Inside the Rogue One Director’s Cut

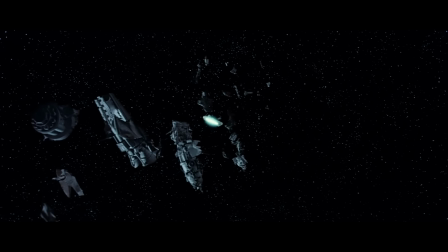[4:06]
The film would have ended with us focused on the debris field from the destroyed ship as the camera pushes in on an escape pod, suggesting our heroes escaped.
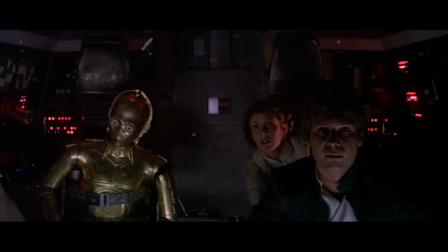[4:15]
If this sounds familiar, it's because Han Solo uses a similar trick in Empire Strikes Back as the Falcon floats amongst a bunch of garbage.
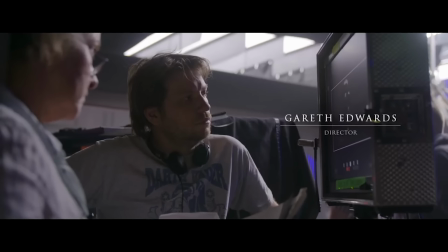[4:22]
When Disney and Kathleen Kennedy read the script, much to Edward's relief and surprise, everyone felt the character should die since they're not in episode 4.
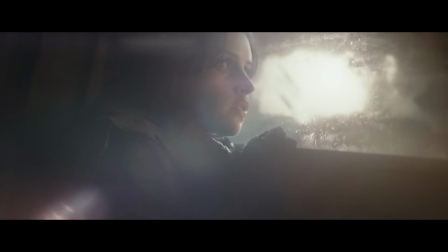[4:30]
And while this change of Jyn and Cassian surviving was made before going to camera and never shot,
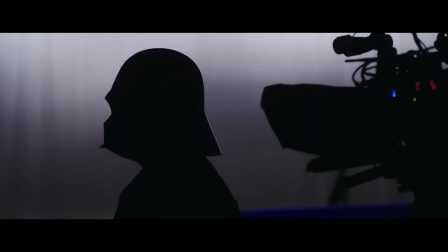[4:35]
many other changes were made to the end of the film during reshoots and rewrites. The biggest of those changes was the inclusion of the most striking scene in the film,
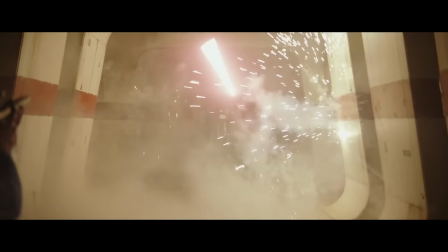[4:43]
featuring Darth Vader cutting his way through a swath of rebel troops in a last-ditch attempt to recover the Death Star plans.
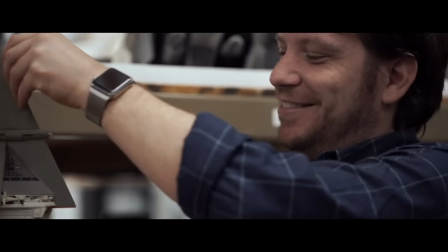[4:50]
Surprisingly, this scene wasn't suggested by Gilroy or Edwards, but by one of the film's editors, J-Bez Olsen,
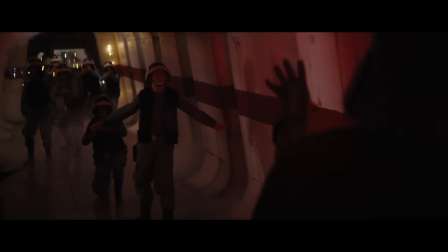[4:56]
who felt Vader needed not only one more scene, but it should be a badass one too.
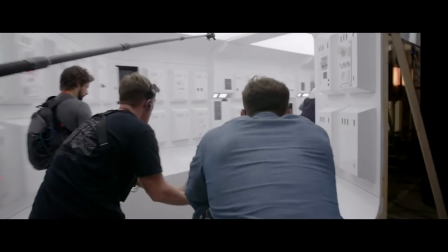[5:15]
Within a week or two, Edwards was back at Pinewood shooting the scene, and while the crew brainstormed and pitched plenty of outlandish ways for Vader to showcase his command of the Force,
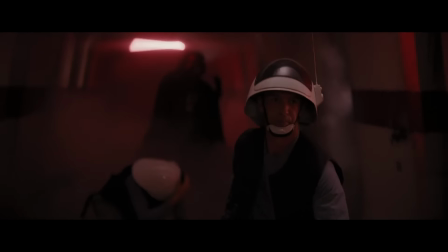[5:24]
Edwards ultimately chose to stick to a more grounded approach, staying consistent with what we've seen the character do on screen before, but treating it like a greatest hits.
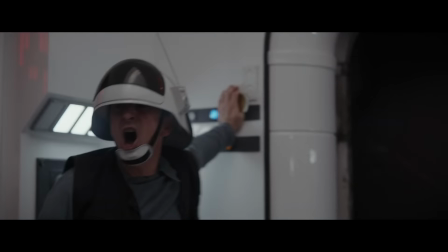[5:32]
The creation of this scene also allowed for a cameo by Edwards himself.
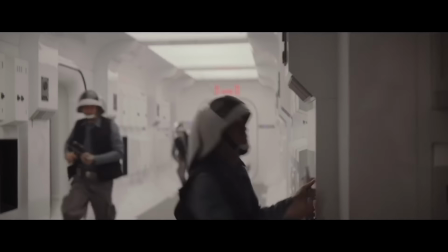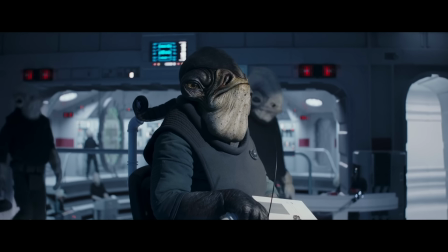[5:55]
Allegedly, this scene originally depicted Admiral Raddus and his Mon Calamari crew organizing an evacuation of the ship.
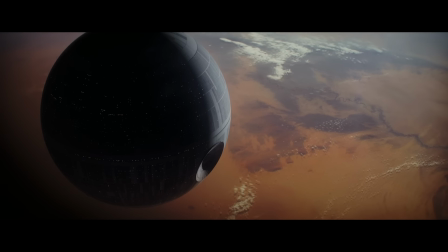[6:02]
While moving down the corridor, the looming shadow of the Death Star passing overhead would have engulfed them in darkness.
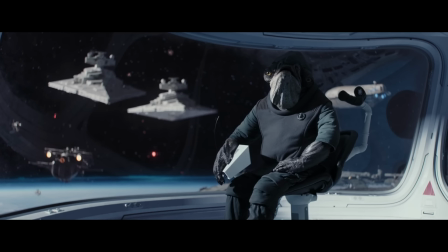[6:08]
Understanding that escaping the ship was not an option, they would have exchanged determined glances, focused solely on completing their mission, which they successfully accomplished.
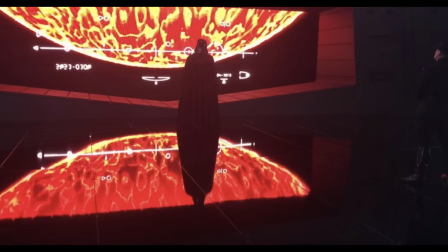[6:17]
Also cut from the film but glimpsed briefly in the trailer was a scene of Vader aboard the Death Star, which would have seen him having a conversation with Tarkin and also Krennic.
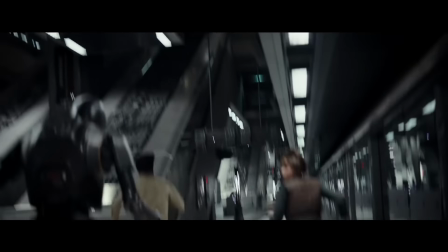[6:26]
Some of the most breathtaking and heart-pounding shots in the trailer saw our heroes running through the base then across the beach dodging blaster fire
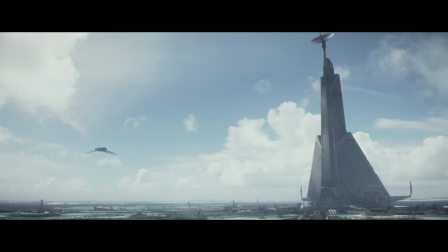[6:33]
on Scarif and that's because in the original cut of the film the transmission tower was separate from the main base and to transmit the plans our heroes had
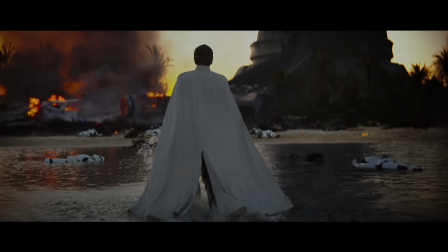[6:41]
to escape and run along the beach before going up the tower. This is also where the shot of director Krennic comes from as he pursues our heroes to the tower.
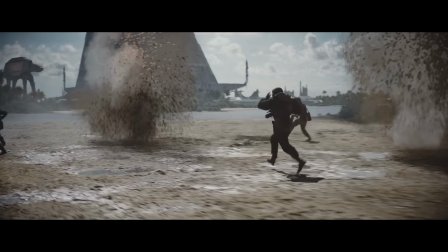[6:50]
Disney felt this whole sequence just ran on way too long so as they brainstormed ways to cut it down they realized that a fast
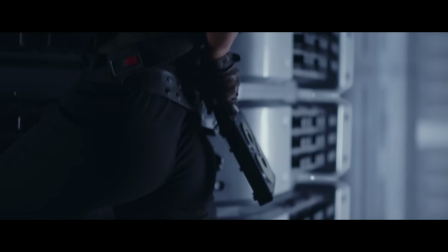[6:56]
and easy solution would be to just put the tower in the base so that they don't have to run across the beach to get there,
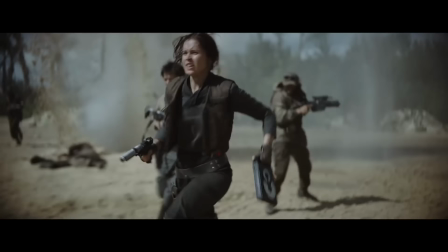[7:02]
which resulted in cutting that entire sequence out and reshooting the events at the top of the tower.
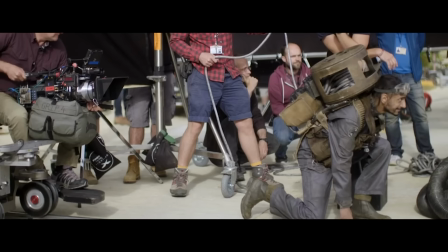[7:06]
Edwards would call cutting these scenes along the beach heartbreaking, but understood that they needed to keep the film's runtime to two hours.
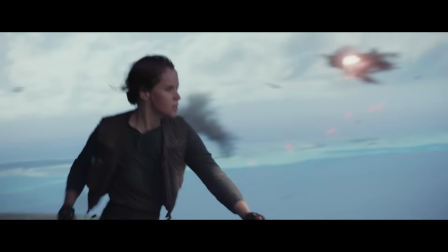[7:12]
One of the most iconic shots from the trailer saw Jin Erso limping forward at the top of the transmission tower, only to come face to face with a TIE fighter.
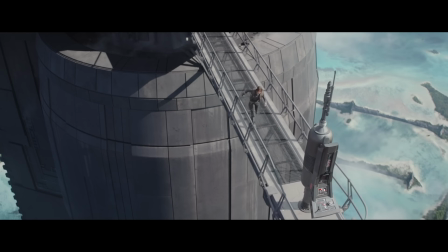[7:20]
And while fans were surprised to see this moment absent from the film,
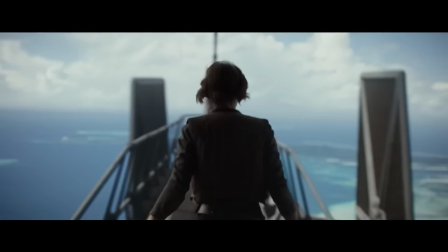[7:24]
apparently it was never even part of it, with the TIE fighter being added in solely for the trailer at the behest of the marketing team.
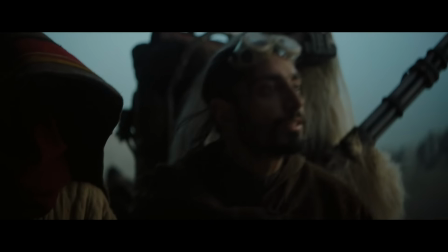[7:30]
Jin, Cassian, and Bodhi's introductions were all changed as well, with new scenes for each added near the start of the movie.
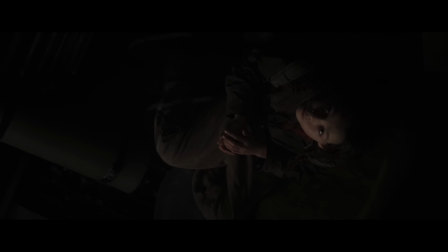[7:37]
Originally, the film would have cut from the prologue that saw Jin as a little girl to her as an adult in this meeting,
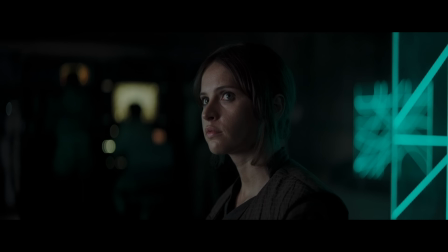[7:43]
which everyone felt was a pretty bland way to introduce her character as well as Cassian's.
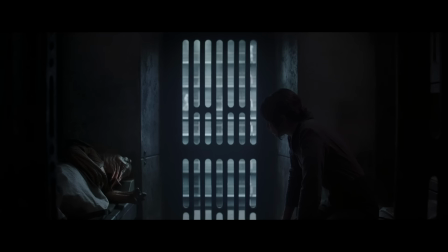[7:48]
To remedy this and add more excitement and intrigue at the start of the film, they added the scene with Jyn in prison, followed by her escape from the transport.
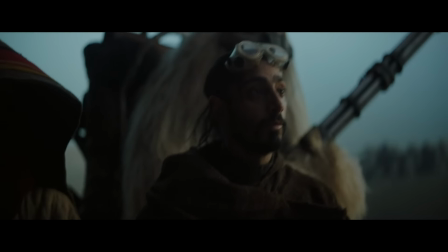[7:56]
The same went for Cassian and Bodhi as well, with their introductions, Cassian meeting the informant to learn about the Death Star,
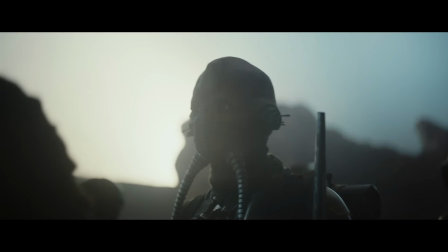[8:03]
and Bodhi being led through Jedha to see Saw Guerrera, added to give their characters stronger introductions.